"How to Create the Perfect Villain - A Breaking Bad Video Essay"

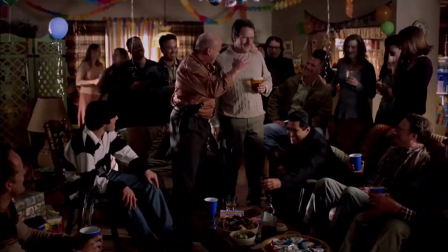247s
A Breaking Bad does this numerous times throughout its 5 seasons, for example with Hank, and now while Walt didn't kill Hank himself,
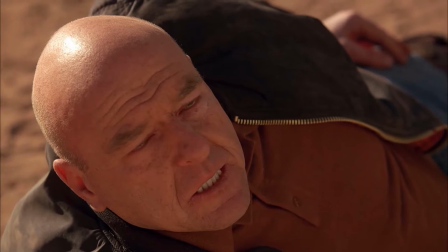255s
his involvement in the manufacturing and distribution of meth and his affiliation with the band of white supremacists was inevitably Hank's downfall. Now this was probably the most powerful and truly shocking death of the entire show,
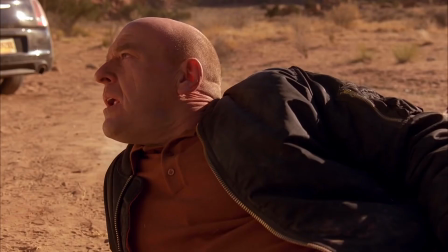267s
as we had spent so much time with Hank throughout the 5 seasons that losing him felt genuinely sad.
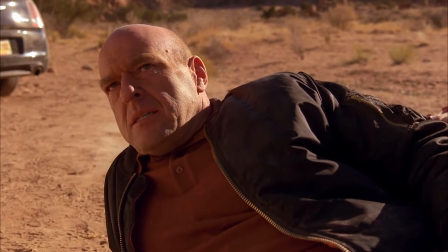272s
It's the way that Vince Gilligan develops these characters that makes each murder or death feel significant and genuine,
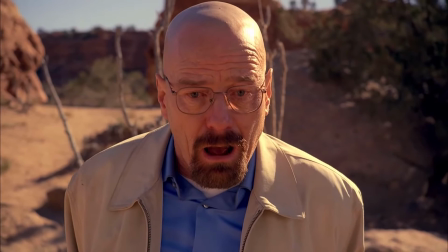280s
which obviously makes Walt and Gus out as genuine genocidal villains.
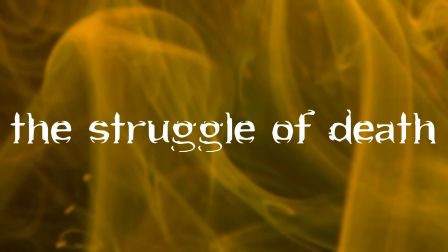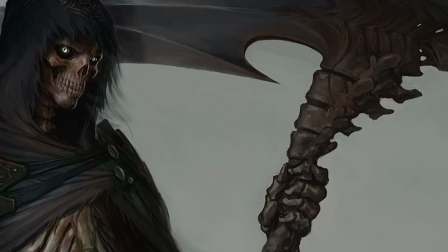289s
On the topic of death, which provides the general structure for the show,
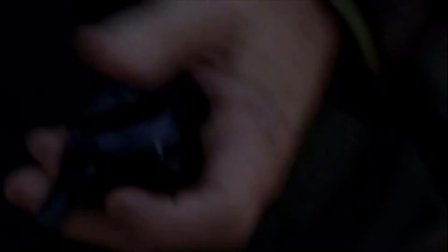293s
I want to talk about the detail that goes into each death, and how that contributes to the overall legitimacy of our villains.
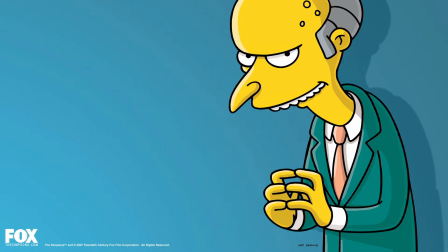300s
Throughout the seasons, there are numerous murderous schemes concocted by our villains,
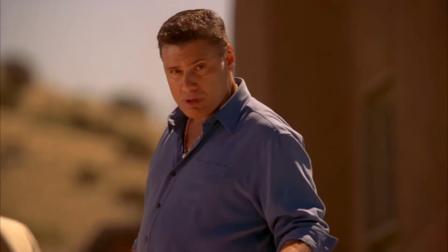304s
from Walt taking down Tuco with the ricin, to Gus wiping out Doniladio and his men.
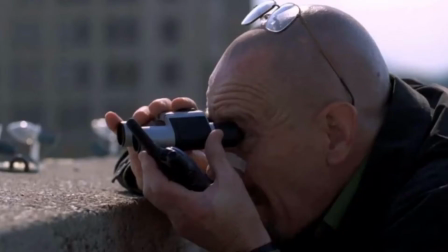309s
Each scheme is carefully planned and thought out. In addition to this, each murder plot as well as the actual execution seems arduous,
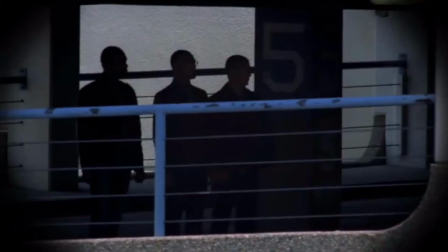317s
as if the execution of each victim is genuinely difficult to carry out, which of course, in real life, it would be.
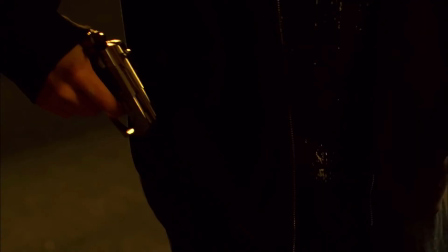324s
The simple notion of just shooting someone dead and leaving them in the street is one rarely ever considered in Breaking Bad.
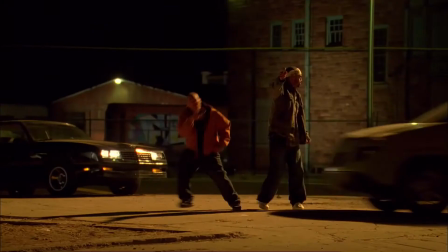329s
The only really reckless murder that takes place in this show is when Walt runs over and shoots the two low-level drug dealers that were going to kill Jesse.
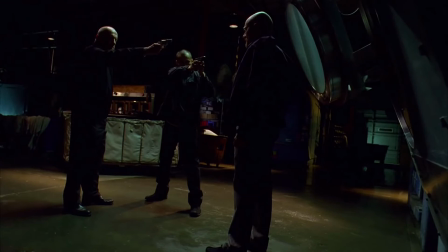337s
And as we know, this sloppy murder was not inconsequential, and landed Walt and Jesse in particularly hot water with Gus.
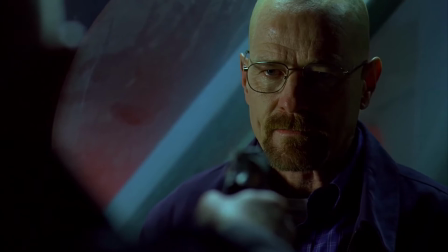343s
It's in this chain of events that Gus' true colours shine through, as he slips Victor's throat,
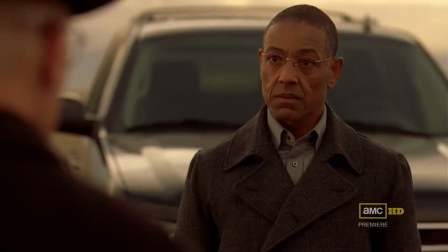348s
a character which played a relatively silent but key role nonetheless, up until this point. This is also the point in which Gus is planning to kill Walt and his family.
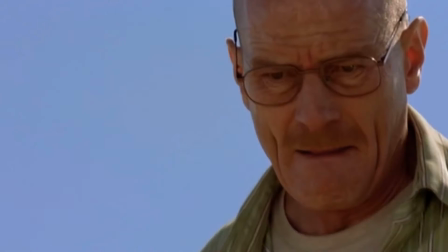357s
My point is that the struggle and anguish each murder seems to cause is realistic and sensical, which legitimises the villains.
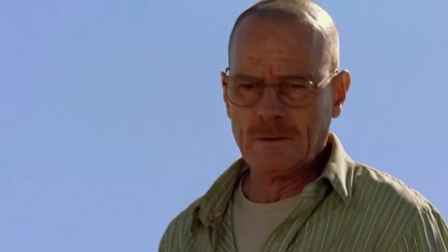363s
They seem real, they don't seem like artificial fabrications, which makes them even more harrowing.
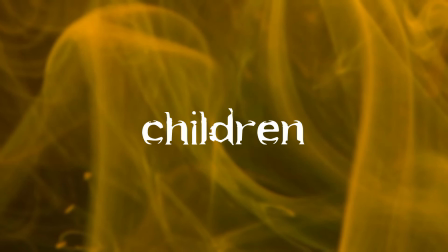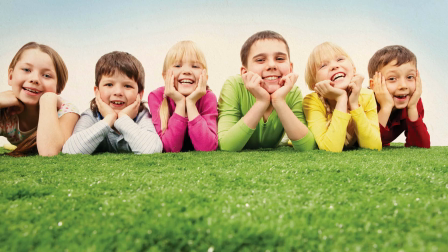374s
There is generally an unwritten rule among criminals, and that is that children are off-limits. However, multiple times in Breaking Bad, a child's life is put at risk in the interest of our antagonist.
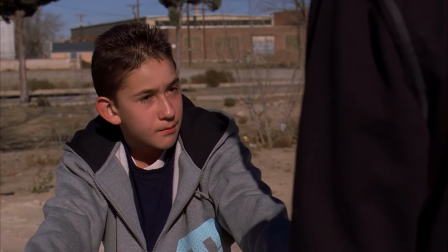385s
This is first seen when Gus Fring has Andrea's kid brother killed by the two drug dealers, at least that's the impression we are given.
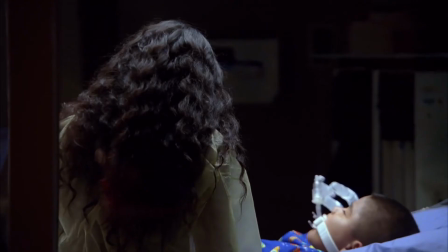392s
This theme continues when Gus friends to kill Walt's family, including his 16-year-old son and his baby.
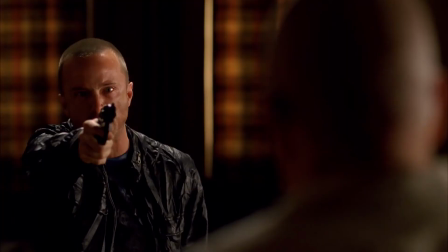398s
In Season 4, Walter also poisons Brock, with the intention to turn Jesse against Gus,
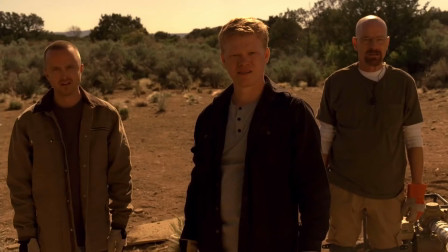403s
a move that allows him to gain control of Jesse and enlist his help in the plot to kill Gus.
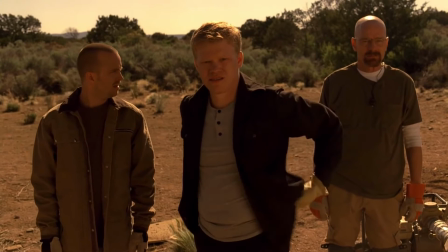408s
And in Season 5, Drew Sharp is shot in cold blood by Todd, who shows no remorse after the killing.
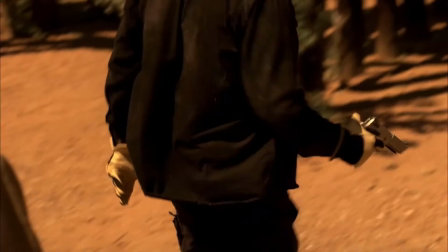414s
The point is that our two main antagonists are both willing to harm children,
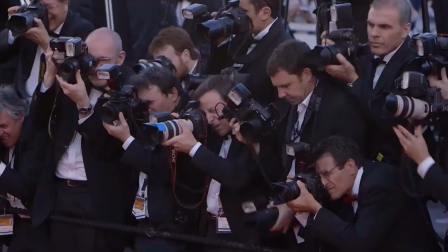418s
which is generally perceived as an off-limits measure and one rarely taken in mainstream entertainment due to the sensitivity of the issue.
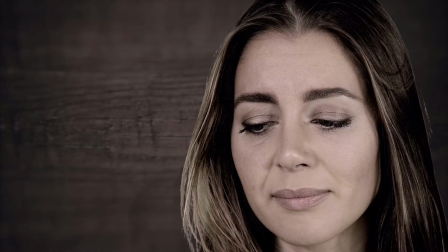425s
The presence of these sort of actions in Breaking Bad is disturbing and generates a certain kind of emotion the death of an adult just can't generate.
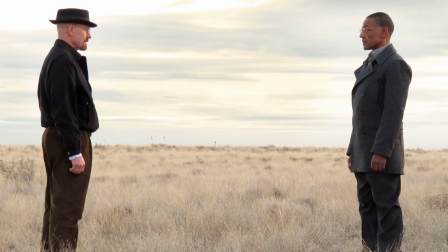433s
The fact that both Walt and Gus do this is truly shocking due to the fact that Walt has two children and Gus claims to have children.
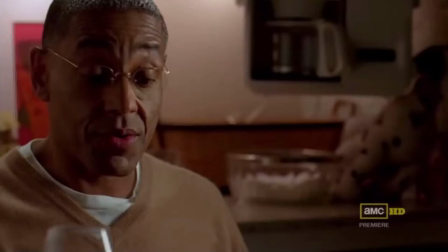440s
This truly highlights how their villainy is built on relentless self-interest and how they have no boundaries, not even those too severe for most criminals to cross.
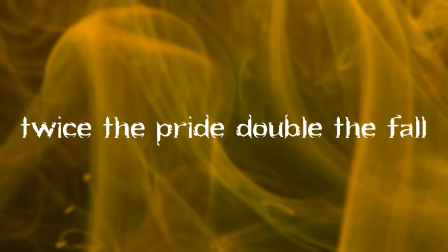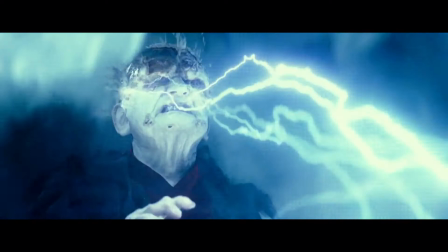455s
Another thing I want to look at is the downfall of each villain.
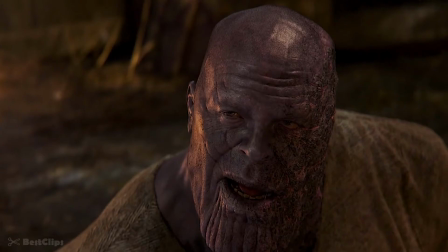459s
In both TV and film, quite often the downfall or death of a villain is underwhelming or anticlimactic.
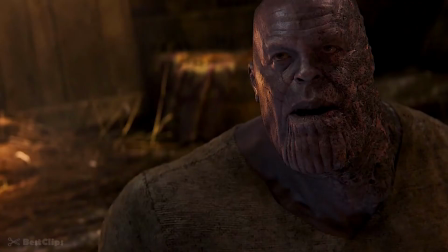465s
This makes the plot suffer as generally a large portion of a villain-centric movie is focused on the antagonist.
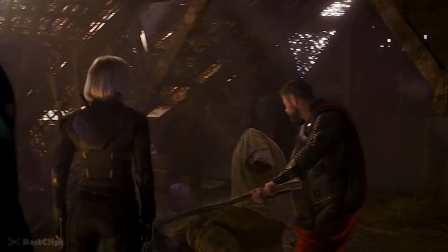471s
So when a villain's death is simplistic and mundane,
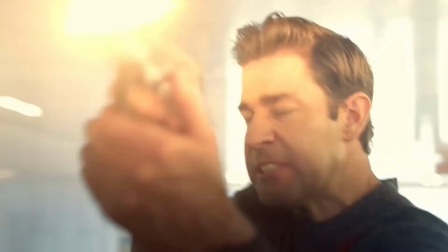474s
it sort of underlines the entire narrative or put them to the latter point and can leave a general sense of disappointment in the audience.
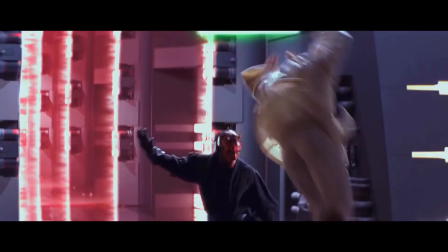481s
This can to some extent ruin an entire series or at least degrade it to some degree and
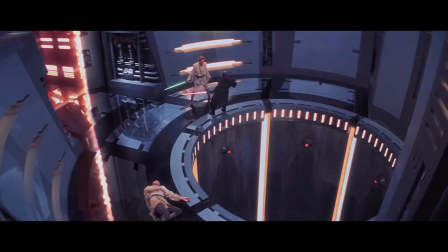486s
there are plenty of examples of this but I am glad to see with Breaking Bad there is no such disappointment.